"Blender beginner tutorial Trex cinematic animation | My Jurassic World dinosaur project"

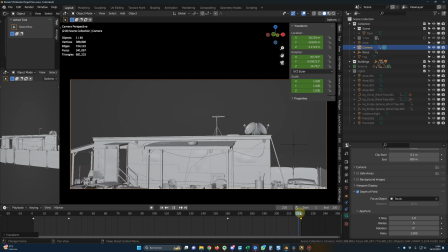8:39 First I ended at frame 220, but it was a bit too fast for my taste, so finally I pushed the keyframes to 243 frames. So it will take more frames to do this rotation. And I also wanted to have my camera in movement at the end of this shot.
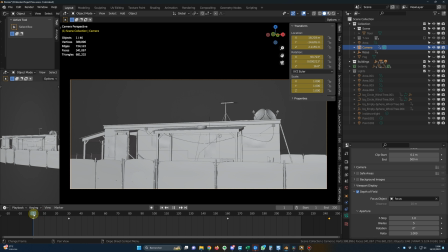8:55 Okay, we will finish the camera tweaking later. The ground is visible in the beginning of the shots, so I decided to add some grass on the floor.
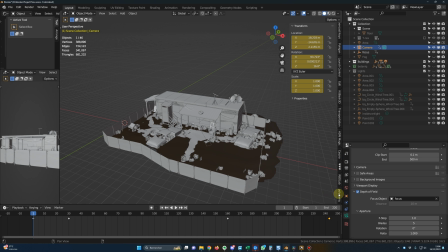9:03 And to do that, I used the Botanic add-on, so let me show you. Here, you select the floor, you click on the Botanic add-on,
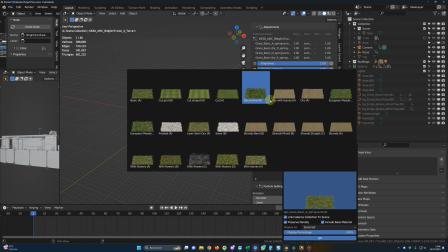9:12 you click on this little icon, you select the grass you want to scatter, and you just press OK.
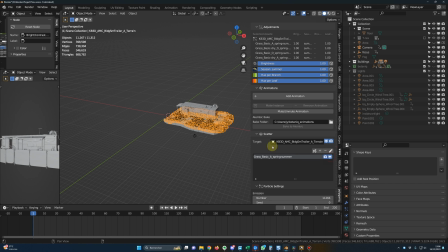9:17 And here is the result. We have the grass everywhere.
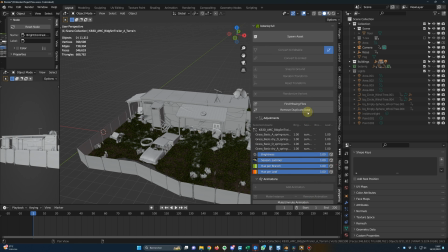9:22 From the Botanic add-on, I also added the trees, and I selected 4 different trees,
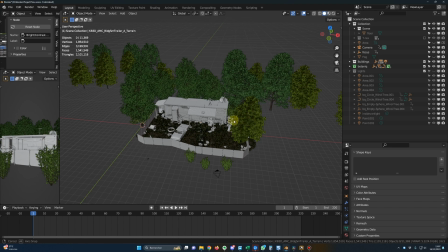9:27 and I just placed them around the scene to have the decoration that I wanted.
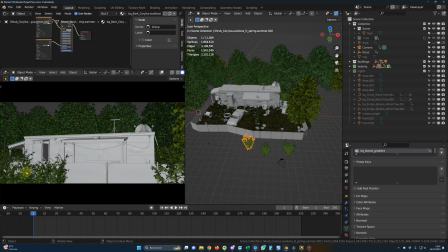9:31 And I also imported some scrubs for the foreground elements to give some interest to the scene.
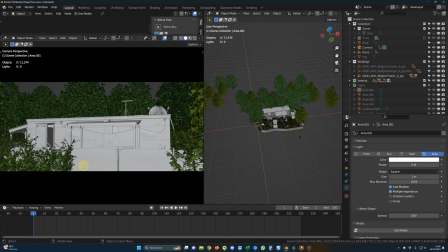9:37 Now we can start to add the lights. First, I use a HDRI, and for all my projects, I always use HDRIs from the SceneSky's HDRI pack. So this way, I'm sure of their quality and I know they are memory efficient.
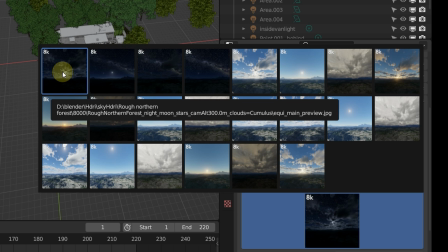9:50 I selected this one because I wanted to have the clouds in the sky and a little bit of light, but you don't have to use the same.
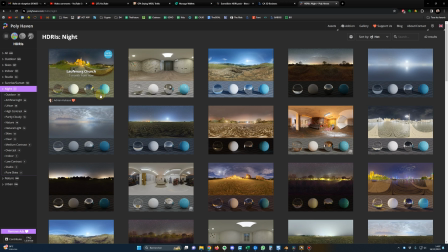9:57 You can also use free HDRIs from Polyheaven, for example. I will put the link in the description.
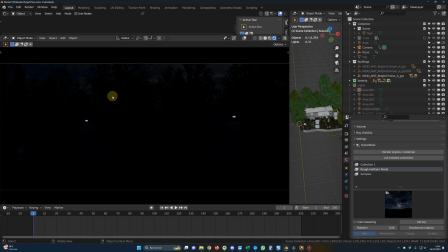10:03 So far, with the HDRI applied, our scene looks like that. It's really realistic with the sky, but we can't see much.
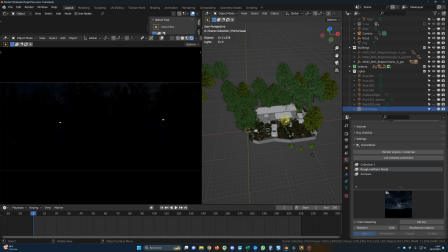10:11 So I added first a point light in front of the house, just here,
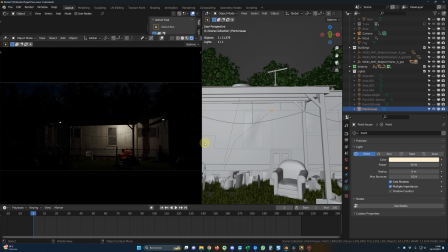10:15 so we can have a better view of the building. For this first light, we have a power of 50 watt. It's a point light, as I said, and we have a slight yellow color. Then I added the second one, and this one was more powerful.
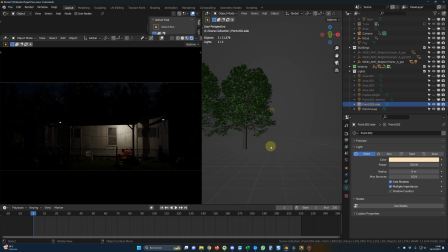10:29 So it was behind the house, somewhere around here, and it was 700 watts, and same with this yellowish color. And I added this light because I feel that there was a hole here and I wanted the light to shine on the trees.
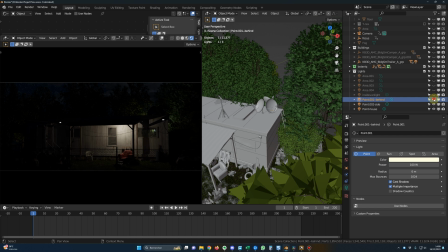10:45 Then I added the light behind the house, so this one, okay, to light on the trees.
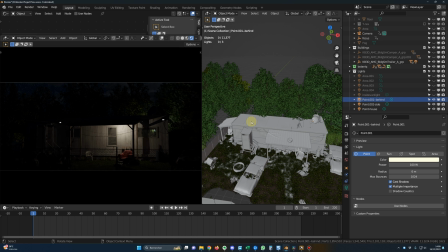10:51 And I wanted to give some life to the house, so I also added a light inside the house.
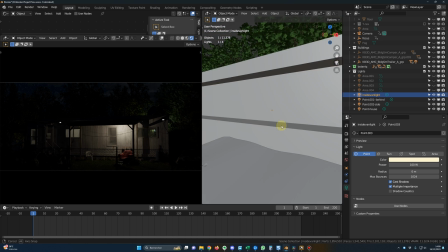10:57 And this is the configuration of this light, 100 watt. And it's simply inside the house, so we have the light coming from the windows here.
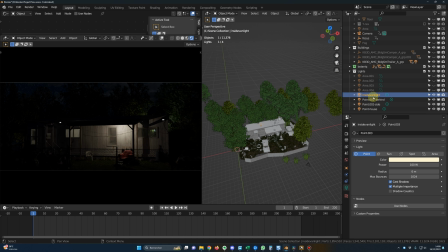11:05 So those are the 4-point lights. And then I added some area lights for the moon, and we can see those here. So we have those 3 main area lights. I think this one is not necessary.
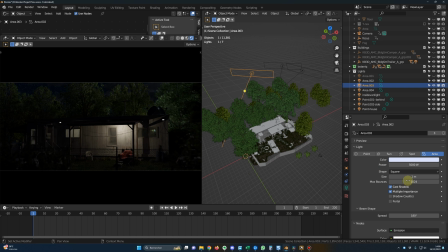11:20 Yep. And for the configuration of those lights, we have 5,000 watts and a slightly blue color. And I placed them in a way that we can see all the different trees, because I know that when I will change my view, I will need those lights where they are actually.
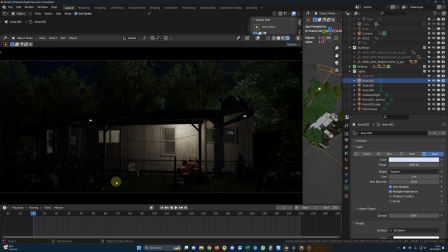11:38 And I wanted some consistency between those 2 shots. And here you can clearly see how important it was to have the grass on the ground,
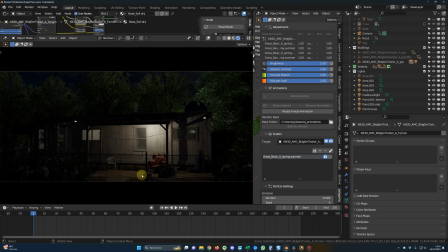11:46 because if I take it off, you can see that it's not the same feeling at all. So yeah, it was very important to put that grass around to give some details on the ground. And same for those foreground elements. So it's giving some depth to the shot.
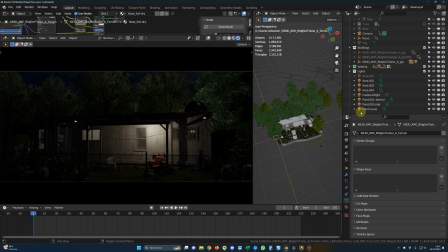12:02 And then, as I told you, I was not happy with this little hole. So I added another building here.
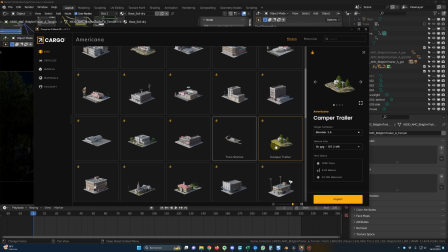12:08 So I went in cargo. And yeah, I selected this one, the camper trailer.
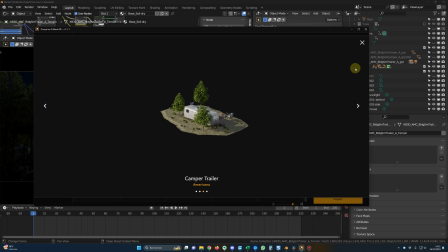12:13 Let me show you. Okay, I know that we won't really see it now, but we will see it at the end.
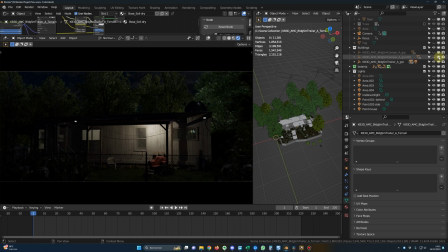12:19 So I imported this one, and it was like this here. So you can see that there is some life going on around here. This is the final light configuration for this shot.
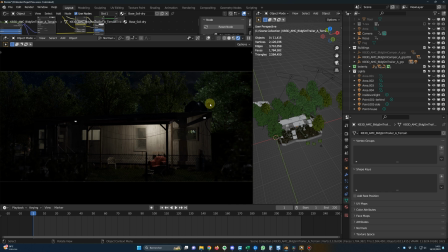12:33 I know that it can seem a little bit bright, but with the fog and with the color grading, it will look just fine.
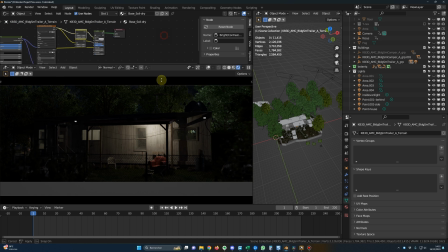12:42 And talking of the fog, let me show you my configuration for the fog.